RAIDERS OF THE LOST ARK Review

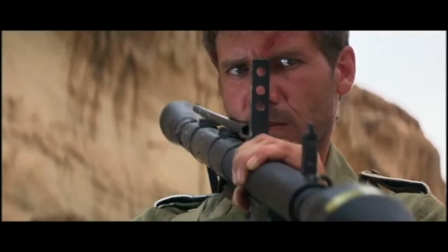4:05 Through watching Belloc tempt Indy with the power of the arc while beating him by just one step ahead makes the rivalry feel so engaging.
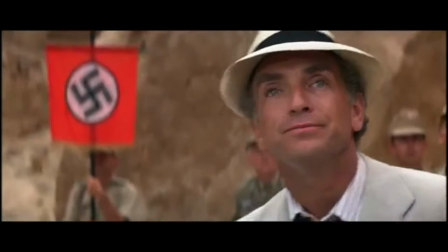4:13 There's a feeling that at any point, Indy could just snap and become just as obsessive as Bela is.
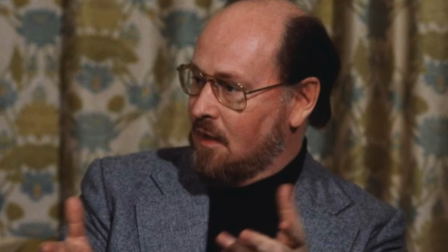4:20 Also, what else is there to say about John Williams's iconic score that everyone else hasn't?
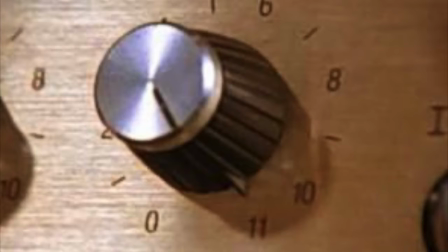4:27 Not a lot, but it honestly cranks the intensity all the way to 11.
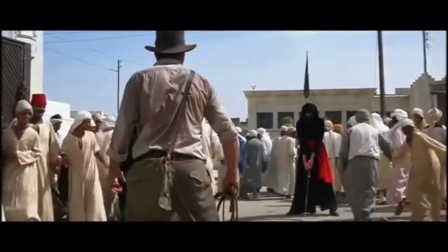4:31 Music for sequences like the desert chase, the plane fight, and the brawl in town flow through the scenes perfectly and boil up to an exciting climax.
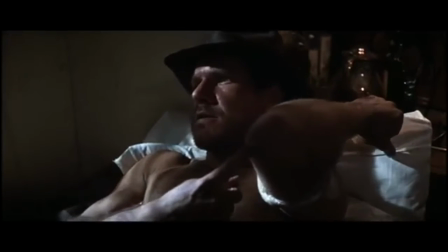4:40 At the same time, the score also shows its tender side, particularly Marion's theme, the perfect camaraderie of romance and adventure.
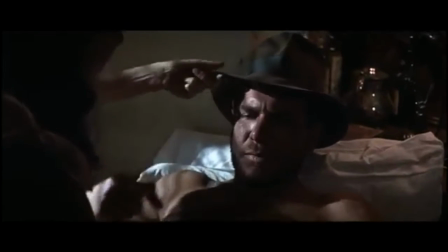4:48 If the Desert Chase track reminds me of the action of Raiders, then it's Marion's theme that makes me think of the soul of Raiders.
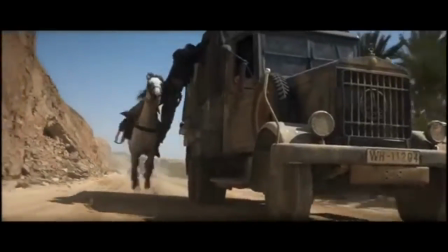4:55 Speaking of the Desert Chase, that brings me to the action sequences.
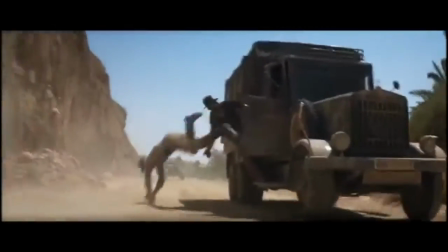4:59 As I've said before, because Indy comes off as a regular guy, the action sequences perfectly convey the physical stakes involved.
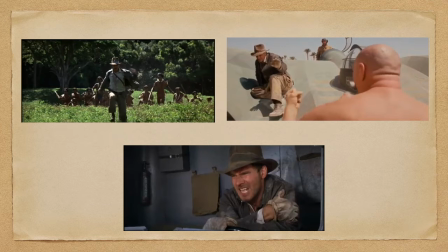5:07 The action sequences do have a recurring setup. Stuck in a physical scenario, Andy gets pinned in a corner and he lives by the skin of his teeth.
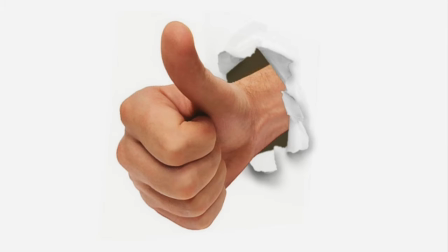5:15 But the film's pacing is just perfect.
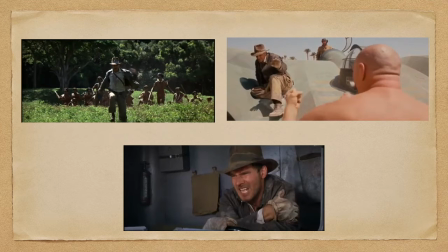5:17 In fact, each sequence feels so unique from each other because while the formula remains intact, the situations always change up with each one.
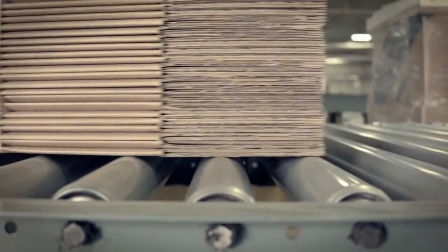5:25 This saves the plot from becoming so monotonous in one note. I am of course talking about the plane sequence.
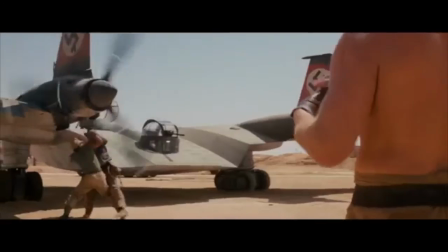5:33 For all the reasons I've mentioned on why the action works,
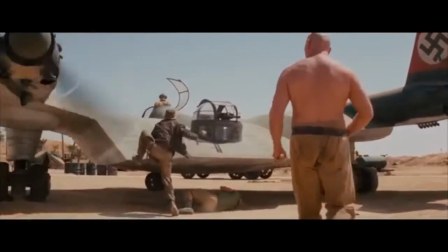5:36 I can't tell you how hooked I was to the screen I was during this plane sequence where Indy fights a guy twice his size.
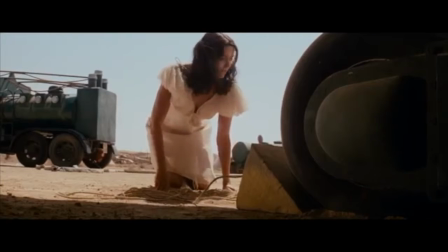5:44 I honestly wish more filmmakers would make more action movies where the hero doesn't always have the upper hand in a fight.
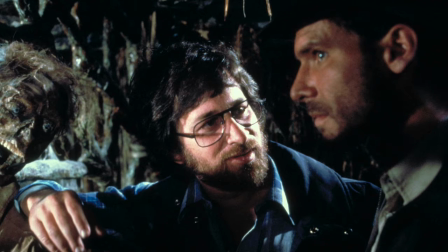5:50 Everything I've mentioned wouldn't be possible without my all-time favorite director Steven Spielberg behind it all.
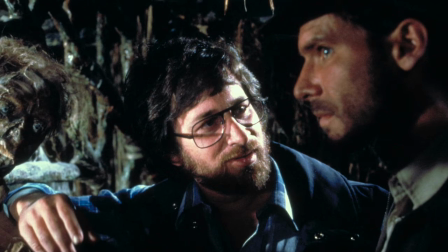5:56 It's quite clear that he takes a lot of inspiration from the film serials of the Golden Age,
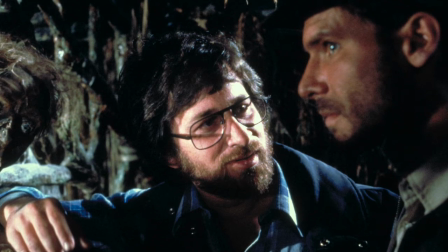6:01 but his direction adds so much modern flair and expertise that makes Raiders feel so timeless.
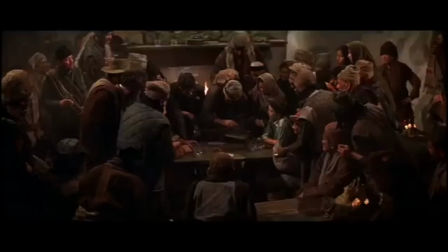6:07 Take this scene for instance where Marion is introduced. It begins with Marion having a drinking contest with a patron.
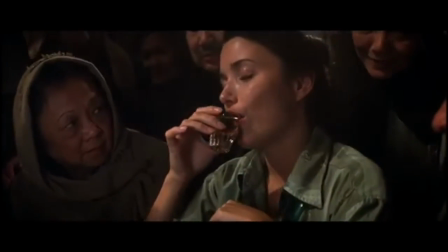6:14 Notice how the camera not only shoots this sequence in one continuous take, but how it also mimics the gaze of one of the other patrons.
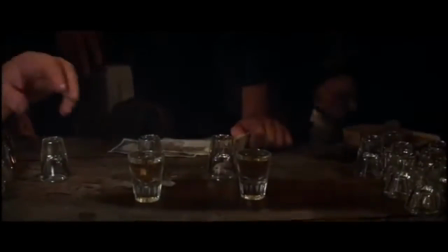6:22 Through this, Marion is introduced as a tough character, but a totally ordinary one too.
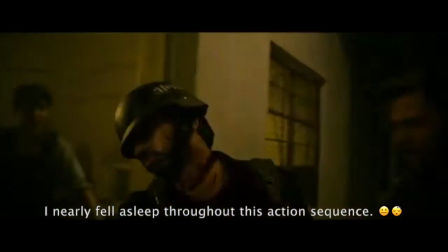6:28 It's so easy to take the one take for granted. Yeah it's cool to see how far a shot can go but what makes it truly special is what's happening within the damn shot.
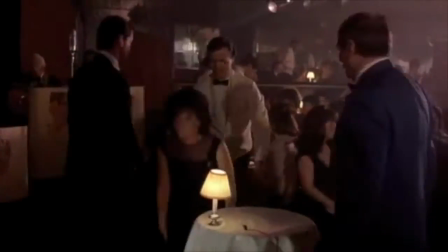6:37 With Goodfellas, Michael Bauhaus's immersive cinematography makes the location feel more immersive, lived in, and full of personality.
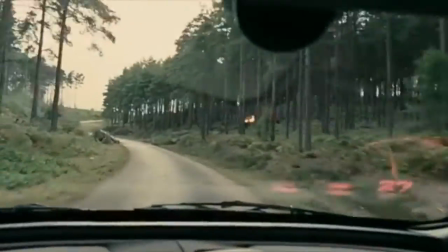6:46 In another film like Children of Men, Emmanuel Lubezki's devastating camera work creates a false sense of security.
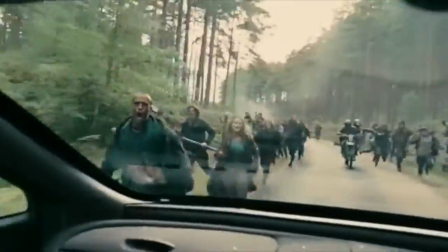6:52 A location that's once a safe and caring sanctuary turns into a claustrophobic and harrowing death trap.
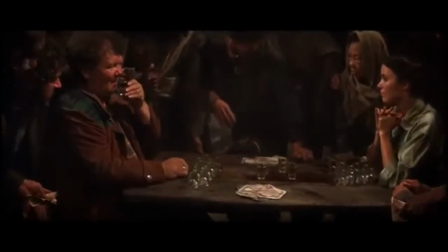6:59 In the case of Raiders, this characterization just wouldn't translate well in a traditional shot-reverse-shot manner.
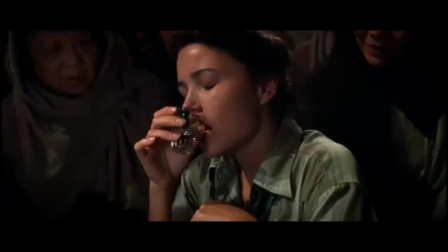7:05 This one camera trick alone tells me everything I need to know about Marion as a character.
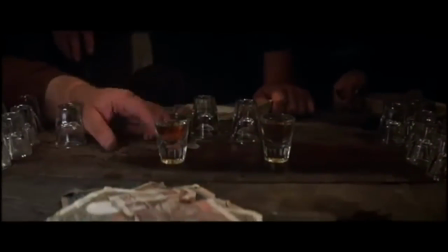7:11 It just goes to show that there too is an art in making action films. This quote-unquote
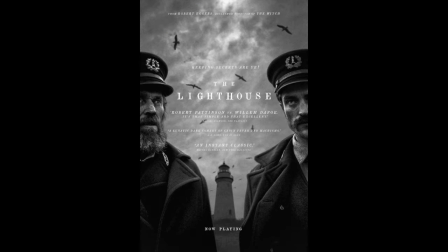7:19 doesn't just have to be reserved for art house films.
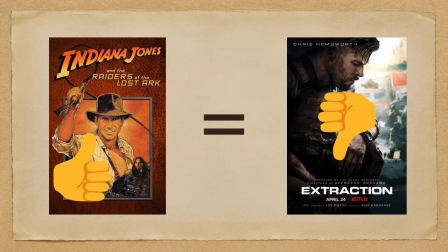7:23 In fact, cinematic excellence comes from the biggest accomplishments a filmmaker can achieve in both the genre and the medium. Overall, Raiders is definitely the reason why I love movies. It's far and away my personal favorite from Spielberg's catalog, and from the 12 years of watching it, it never ceases to amaze me and I'm sure it will continue to do so going forward in my life. On a scale of 1 to 10, Raiders of the Lost Ark is indeed a classic. So what's your take on Raiders of the Lost Ark? If you've seen it, let me know your thoughts in the comments below.
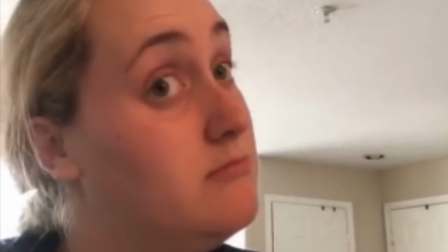8:00 If you still haven't seen it and I piqued your interest, then I envy you.
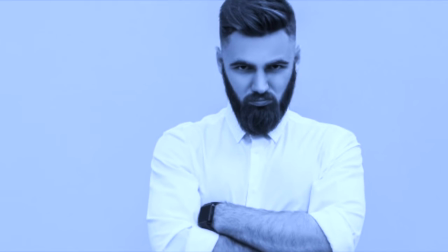8:04 You get to watch this for the very first time, something that I will never ever ever get to do for as long as I live.